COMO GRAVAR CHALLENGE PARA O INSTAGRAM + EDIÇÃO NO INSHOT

Bom, gente, eu cheguei na parte da blusa Que é a mais chata Primeiro de tudo eu vou ensinar o movimento Vamos ficar fazendo esse movimento aqui E agora vocês vão pegar a blusa anterior E vai colocar por cima dessa E aí vocês vão fazer isso aqui, ó Aí vai repetindo isso todas as vezes com as outras blusas Eu não vou fazer com as outras blusas porque o vídeo vai ficar muito grande Então na hora da edição vocês também vão ter uma noção melhor de como que eu fiz essa parte da blusa Bom gente,
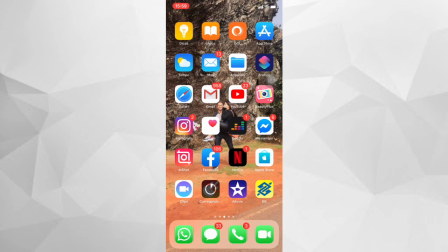então vamos lá editar, né Eu uso um shot, então eu vou abrir ele aqui Então a gente vem em vídeos
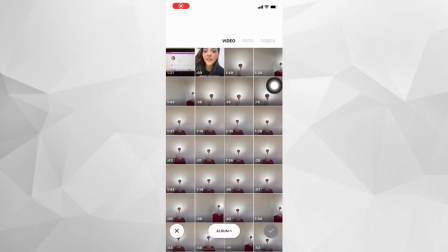E aqui vocês escolhem, selecionam o vídeo novo, que no caso é esse tanto aqui que eu gravei, mas eu já selecionei pra adiantar, então já tá.
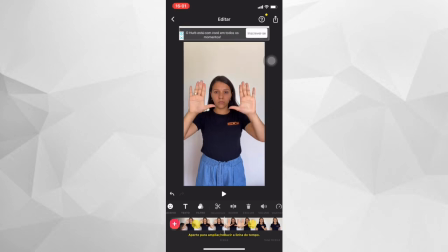Daí você vai selecionar a parte que tá mais sincronizado, tá vendo que aqui tá tudo centralizado, minha mão tá bem no meio. Então vamos lá, escolhi a primeira parte, aqui tem dividir, excluir, então a gente seleciona o videoclipe,
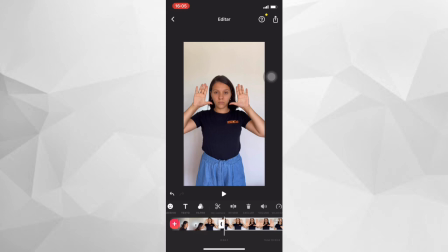vai ficar com a bordinha branca e eu vou dividir e essa parte de cá eu vou apagar,
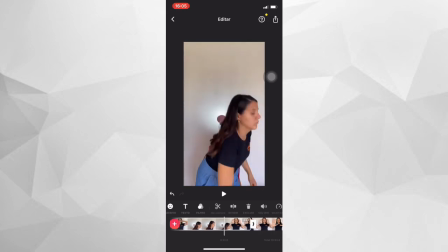toda essa parte de trás aqui eu vou excluir.
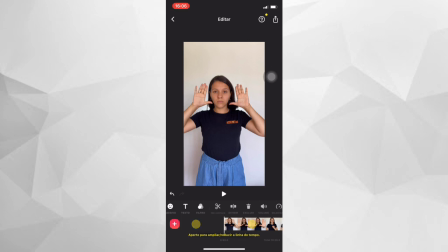Pra dar aquele efeito de que a maquiagem tá mudando nesse movimento, eu vou arrastar, cortar e já vou jogar fora esse restinho. Agora eu já tô com a base e eu vou achar mais outro movimento pra poder colocar e dar continuidade.
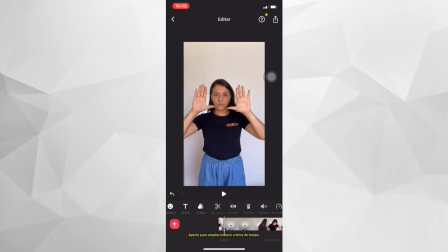Tá vendo que de uma transição pra outra eu fiquei um pouco longe? Isso aqui eu vou resolver aqui nesse botãozinho que chama canvas.
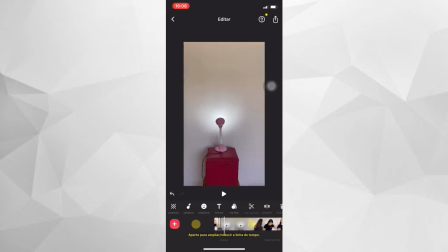A gente consegue ajustar isso lá Tudo bonitinho E é só ir fazendo isso Pra poder dar aquele efeito de que tá
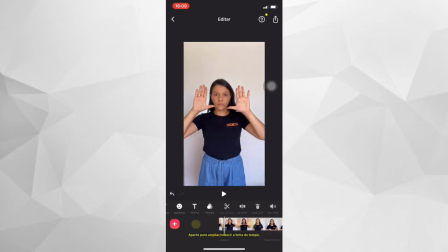Passa na maquiagem Então em cada transição de maquiagem A mão tem que tá um pouquinho mais à frente Ó gente, eu já cortei a parte da mãozinha Pra falar a verdade A parte mais chata é da edição mesmo Aí ficou assim
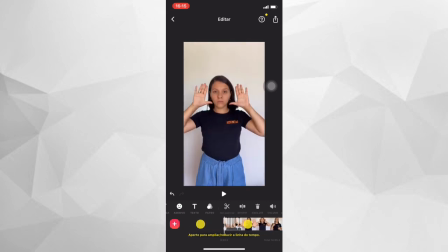Tá vendo que ficou As transições ficaram erradas Por causa do enquadramento da câmera Mas isso a gente consegue ajustar Lembra que é só a cada transição da maquiagem A mão tem que estar um pouquinho mais pra frente Pra dar esse efeito de que tá sendo passada a maquiagem Agora que já tá tudo
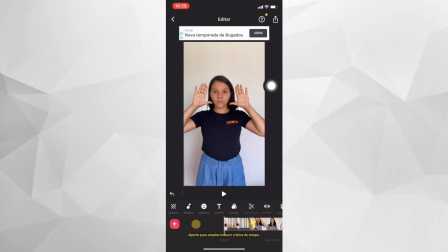cortadinho Eu vou sincronizar ele aqui no canvas Pra deixar o enquadramento certinho Aqui tem várias opções de tamanho
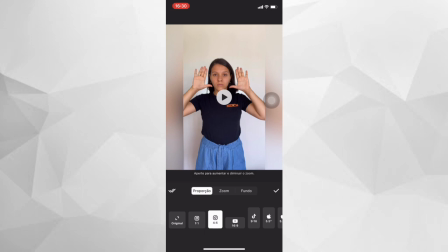A gente vai nessa opção aqui E aí a gente pega os dois dedos na tela E arrasta
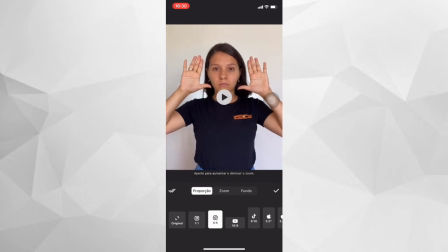Pra poder chegar no lugar que a gente quer Eu quero ele um pouquinho mais próximo Vamos ver se vai dar certo, né?
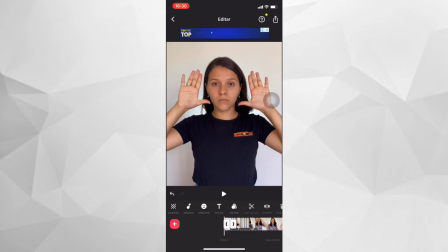Aí nós vamos pegando cada quadradinho e fazendo isso
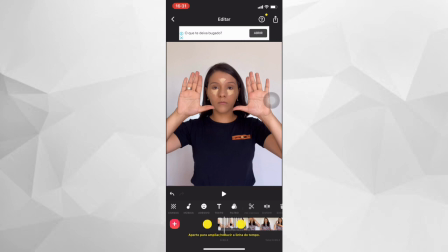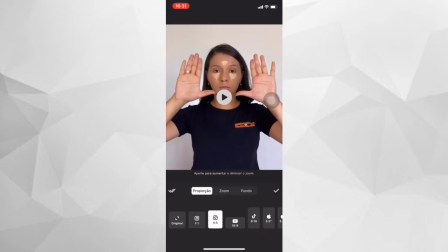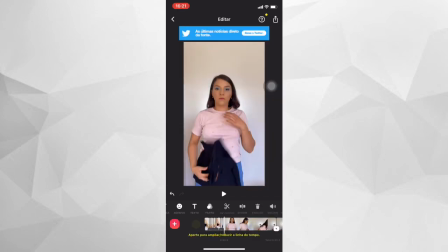Gente, o que eu queria explicar pra vocês na hora que eu tava gravando o vídeo Era isso aqui, ó Esse efeito que dá quando você tá tirando a blusa na edição Tá vendo?
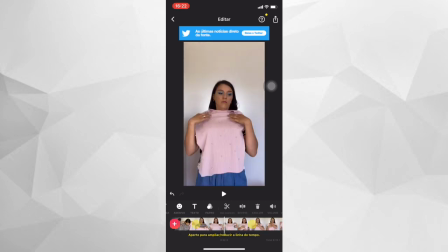Olha lá, ó Ó, já troquei, coloquei a blusa por cima. Eu vou cortar de onde eu tô arrancando a blusa pra dar esse efeito, ó.
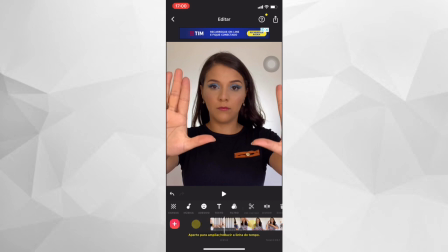Entendeu? E aí, gente, depois de ter terminado todas as partes da blusa, eu vou mostrar aqui pra vocês como que ficou.